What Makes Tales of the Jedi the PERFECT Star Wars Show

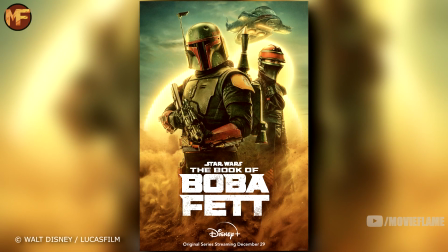0:04 Tales of the Jedi is by far the best Star Wars show released this year. It's better than Book of Boba Fett, it's better than Obi-Wan Kenobi, and it's better than Andor.
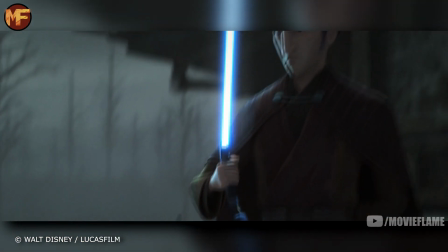0:13 It is just absolutely magnificent. These are the stories that myself and so many other Star Wars fans have been longing for, and we have to give this series the praise it deserves.
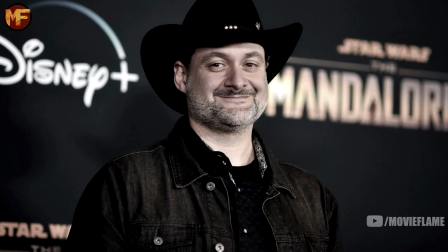0:23 Dave Filoni, the showrunner behind the 2008 Clone Wars series, created this, and his mark on the show was very clear.
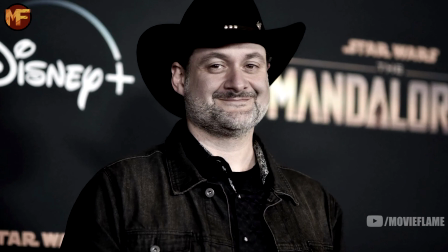0:30 This man is a Star Wars God, he can do no wrong,
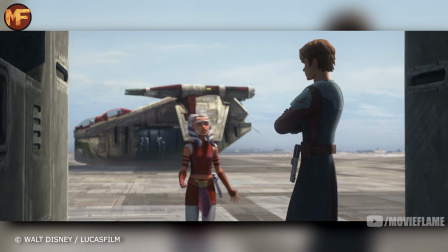0:33 and I think that a big part of that is the fact that he's one of the few who constantly goes back to George Lucas to ask questions.
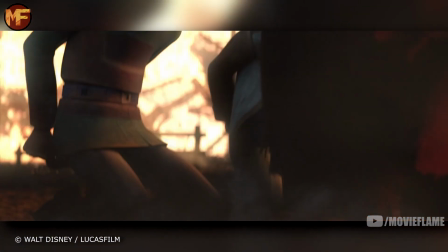0:40 First off, we have to admire how beautiful this show is. The film student in me was in awe of some of the shots they put together. It's not often you talk about cinematography and animation, but Tales of the Jedi nailed this.
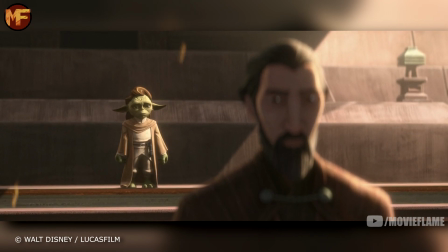0:51 The way they utilized the focus technique was phenomenal, and it's something we call rack focusing, meaning you pull focus from one object on the screen to another.
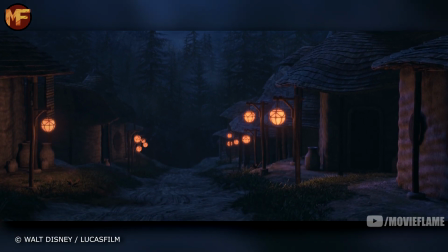1:00 The very first shot of the show goes from this beautiful town to Ahsoka's father,
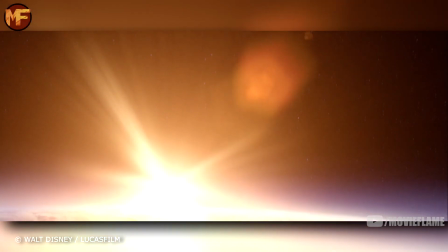1:04 and it was just the perfect opening shot, something Star Wars is of course famous for, having these cinematic openings.
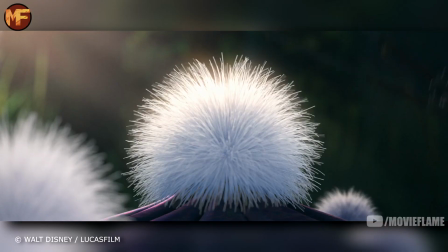1:10 We see this technique be used a ton of other times throughout the show as well, and there's one that's a little bit different than the others that I have to point out.
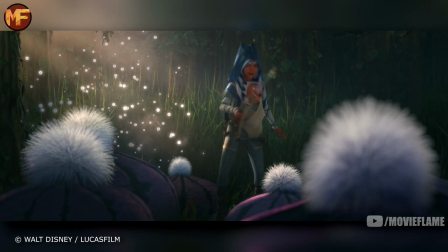1:17 I loved when Ahsoka's mother hit the plan as they beautifully animated all the white puffs, some being more focused than others,
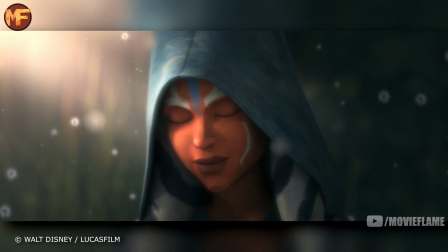1:24 and they all perfectly complement the subject of the shot, which was of course Ahsoka and her mother.
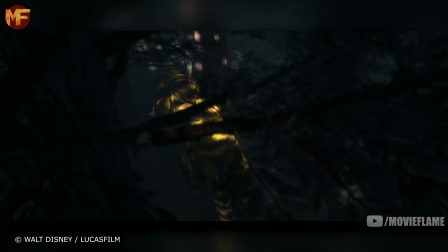1:29 The first episode was probably the slowest episode, but the most beautiful from a technical standpoint.
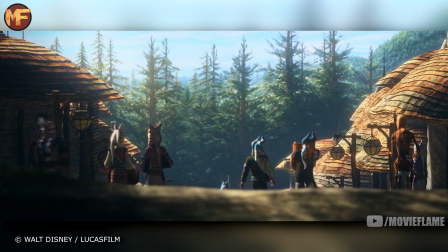1:34 I love the shot of Ahsoka and her mother walking up the hill. They keep the camera completely still, or I guess the imaginary camera because this is animation. But slowly, we see the main subject of the shot make its way in, almost climbing into this shot, which makes for this gorgeous composition.
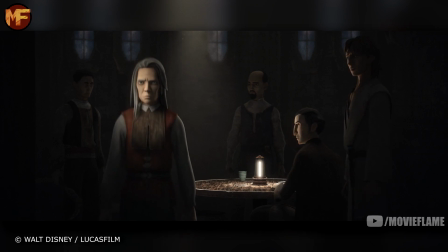1:51 The use of light was incredible as well. In the bar in the second episode, we see light coming in, and the attention to detail is astounding as you can see the dust that the sunlight brings out.
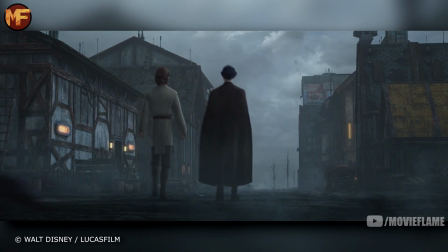2:01 There's also other small things like this, like seeing the flies be all over when they walk into the beaten downtown.
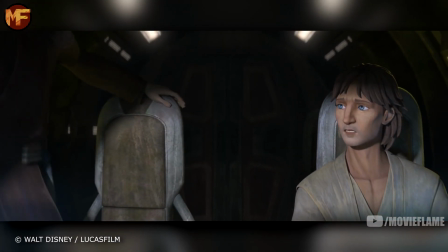2:07 And going back to the lighting aspect, this whole episode was very dark, and they made great use of shadows.
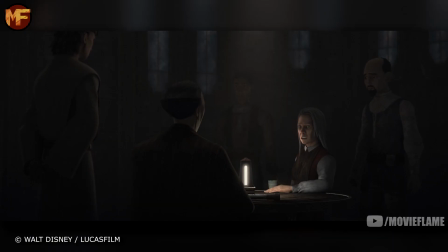2:12 I love the scene where Dooku and the woman he's talking to are both in the light, while the people behind them are fully shrouded in darkness.
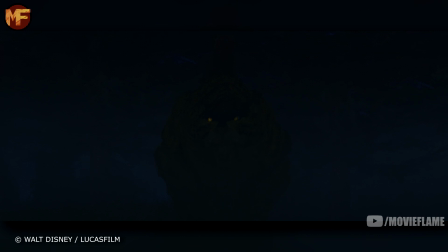2:19 My favorite use of shadows and light, though, had to be when Ahsoka rode the creature into the village.
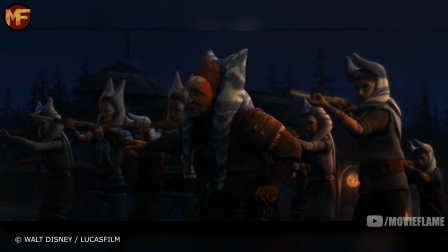2:24 She was hidden in the shadows at first, making the villagers fear the creature,
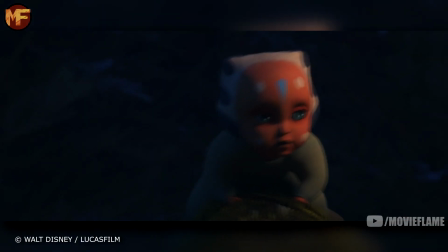2:28 but then Ahsoka slowly came into the light, and they realized she was no ordinary child, which was so powerful.
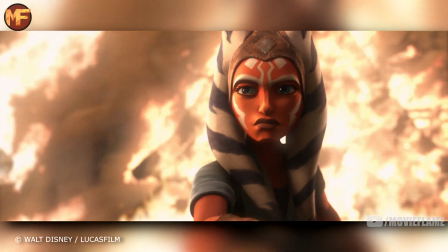2:37 This show also mixes up shots in an incredible way. You see a lot of close-ups which show the emotion on the characters' faces, and then for a second,
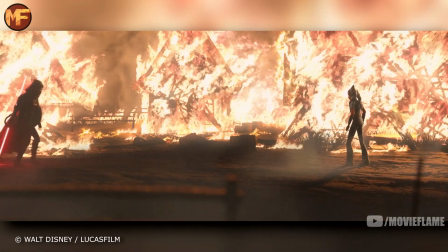2:45 as the suspense is at an all-time high, they'll cut to this magnificent wide shot that shows the magnitude of each scene.
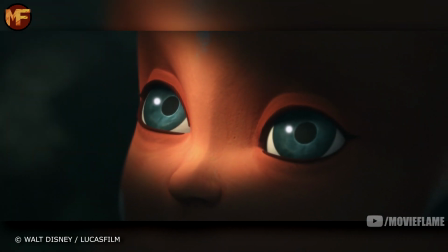2:52 Again and again we see this, and it's not only beautiful, but it lets the audience take in the scope of each landscape.
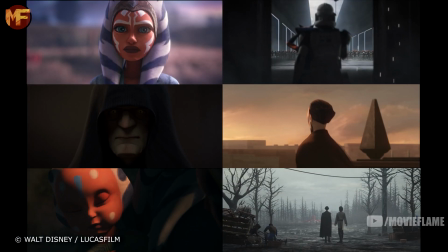2:58 Another thing I noticed was the ending shots for each episode.
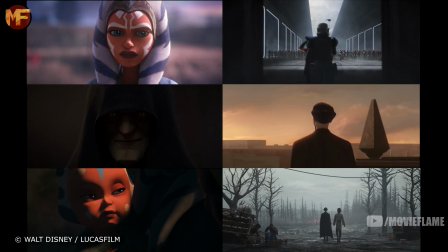3:02 For all six episodes, the final shot was either a close-up of a character's face, or it was a shot of the character's back to the camera.
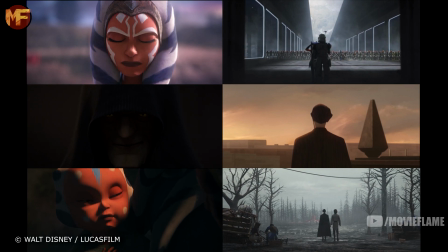3:10 Both techniques leave you with a powerful ending, whether it be because of the emotion on the character's faces, or because of the scope the final shot encompasses.
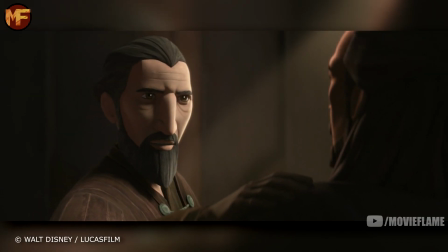3:18 And now, let's look at the actual story of this show. This show was interesting because it fills in many gaps from the prequel trilogy, which I absolutely love.
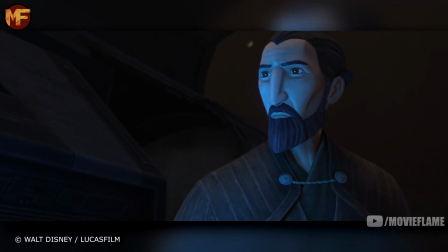3:27 Dooku's turn to the dark side was the main gap the series filled in, and it was done masterfully.
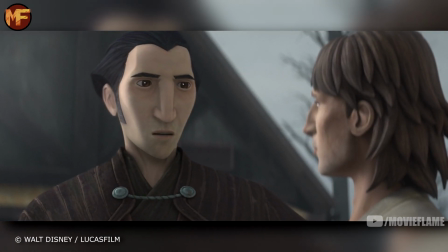3:33 First off, I love the way they changed Dooku's beard over the course of the three episodes,
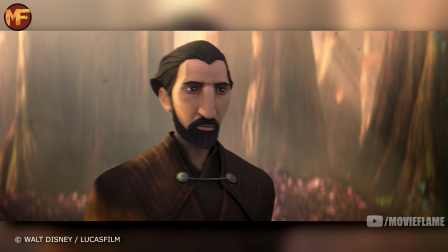3:37 as he had no beard when he was young, then has one a few years later, and finally right before he turns,
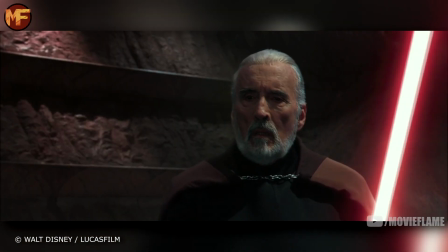3:43 he's starting to get white in his hair, which by the time we reach episode 2 will be fully white.